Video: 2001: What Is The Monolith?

After 65 million years of evolution, intelligence is now the weapon of choice.
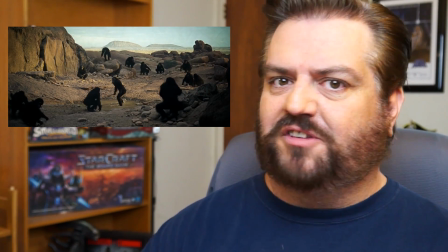The leader of the enemy tribe charges Moonwatcher just like he did before, and initially Moonwatcher runs away,
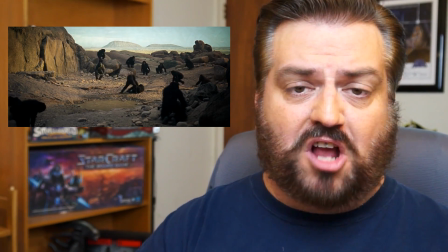but he immediately turns around and smashes the enemy leader in the skull with his new weapon, and the enemy leader falls down and starts twitching.
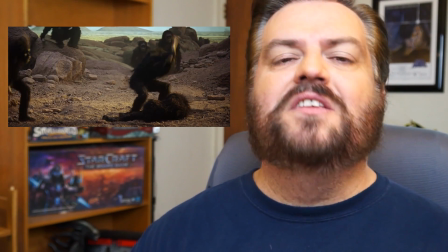He's, at this point, already probably dead. Surprised and delighted at the effectiveness of his new weapon, Moonwatcher adds insult to injury.
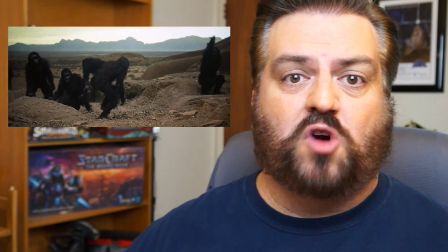The other monkeys come up and give it a try, until ultimately our tribe of monkeys triumphs, it's their watering hole, and the enemy tribe of monkeys is driven off.
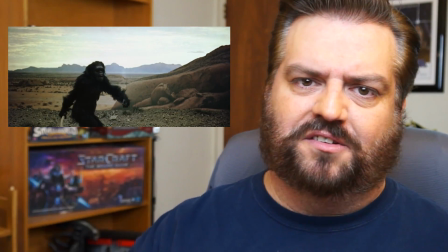In a moment of triumph, Moonwatcher hurls his weapon into the sky, and we get the 2-million-year jump cut.
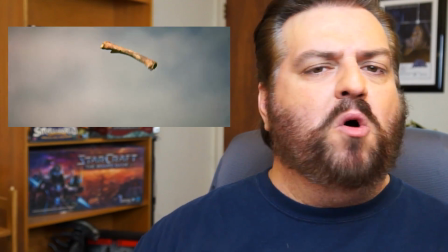It's the most famous match cut in cinema because the bone that Moonwatcher hurls into the sky in one frame in
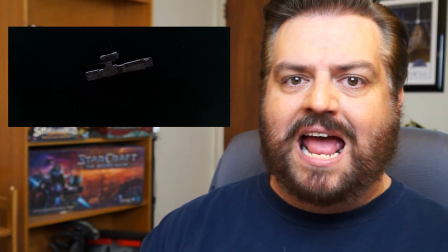1/24th of a second jumps 2 million years ahead and instantly turns into another piece of technology,
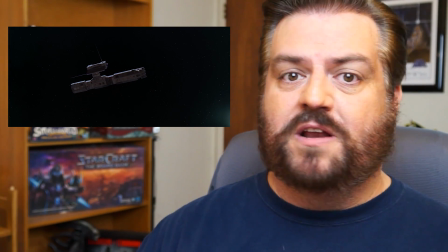another tool. Now, we don't know this watching the movie, but if you read the script, you know that this is a weapon. It's a thermonuclear bomb. One weapon turned into another. That's the end of Act 1, and we now know what the monolith is. It's an uplift device. The monolith appeared, the proto-humans were scared, and the proto-human who was able to overcome his terror, the proto-human in which curiosity was stronger than fear, was rewarded. That's the meaning of this cut.
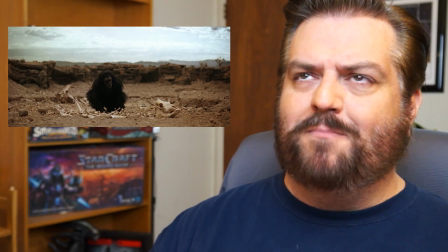It's showing you what Moonwatcher is thinking. He's either remembering the monolith and his experience with it, or this is literally the monolith acting.
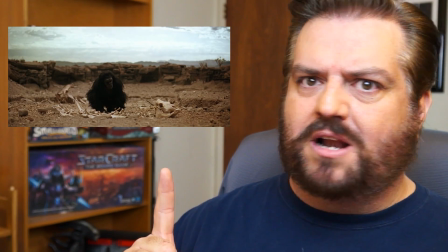It's a cut to the monolith to show us that even though the monolith isn't moving, it is influencing events.
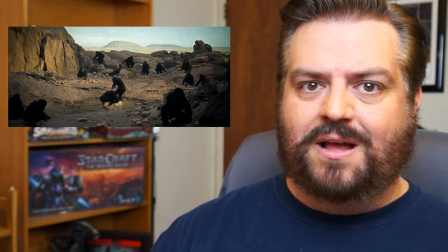It has raised the intelligence of these monkeys so that they become tool users and the other monkeys become extinct.
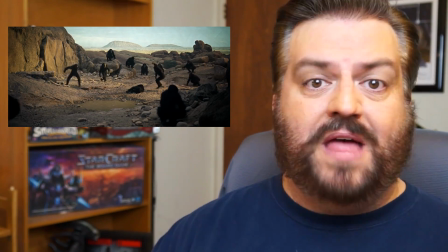We are the descendants of these monkeys. That is the job of the monolith. It is obviously an alien device.
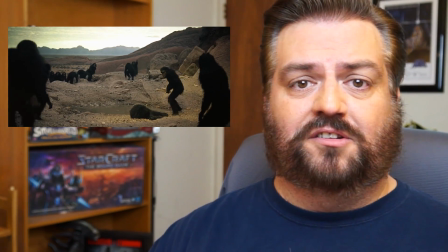It was left on this planet by aliens who then left. And all the monolith does is it sits there and it waits and rewards whoever is more curious than afraid.
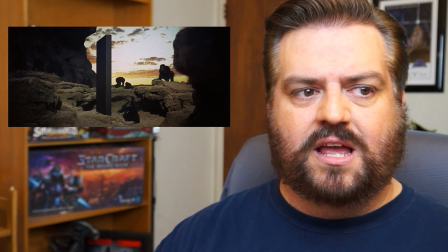It rewards them with intelligence. And this is an important point, I think. It doesn't reward these monkeys for being good.
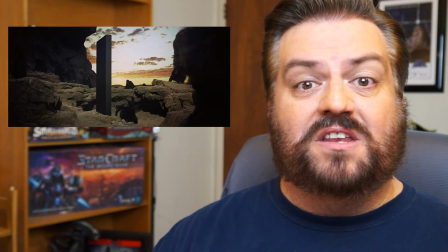It doesn't care if these monkeys are good or evil. It doesn't care what these monkeys do with their tools.
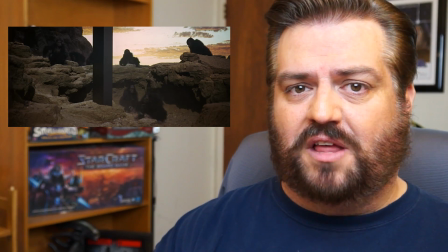It only cares that they're more curious than afraid. It has no way of knowing if they're good.
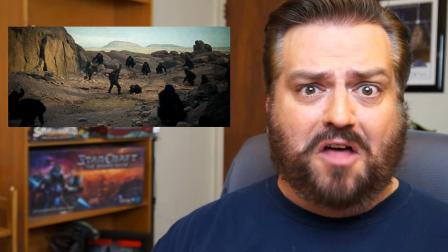And in fact, you could argue that since the first thing these monkeys do is kill other monkeys, that the monoliths, maybe it should be a little bit more worried about ethics.
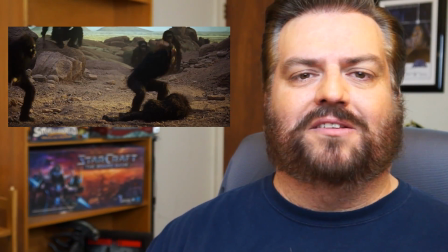But again, ethics is a human notion, and the monolith is, by its nature, alien. Maybe, to the aliens, curiosity is goodness. I think that's a straightforward interpretation of what we see in the film. It seems kind of obvious to me. I think the only problem is that it's so drawn out because of Kubrick's filmmaking technique, where he's trying to impress you with how beautiful all the shots are. He's trying to get you to feel like you're there with the monkeys, and that takes time. And so we have no dialogue. We have long shots. Kubrick uses very little motion in his shots. The camera almost never moves, which gives everything a very painterly look. It also makes everything look sort of like you're watching dioramas in a museum, which I think is not by accident. Hopefully my conclusions are non-controversial, but if you disagree, please let me know in the comments. Next episode in this series, we're going to talk about the ultimate machine, the ultimate tool that humans create. We're going to talk about HAL. Because I think HAL has gotten a bad rap in the last 48 years. We've talked about the Russians, we've talked about the monkeys. Next time, we talk about HAL. Until then, peace out.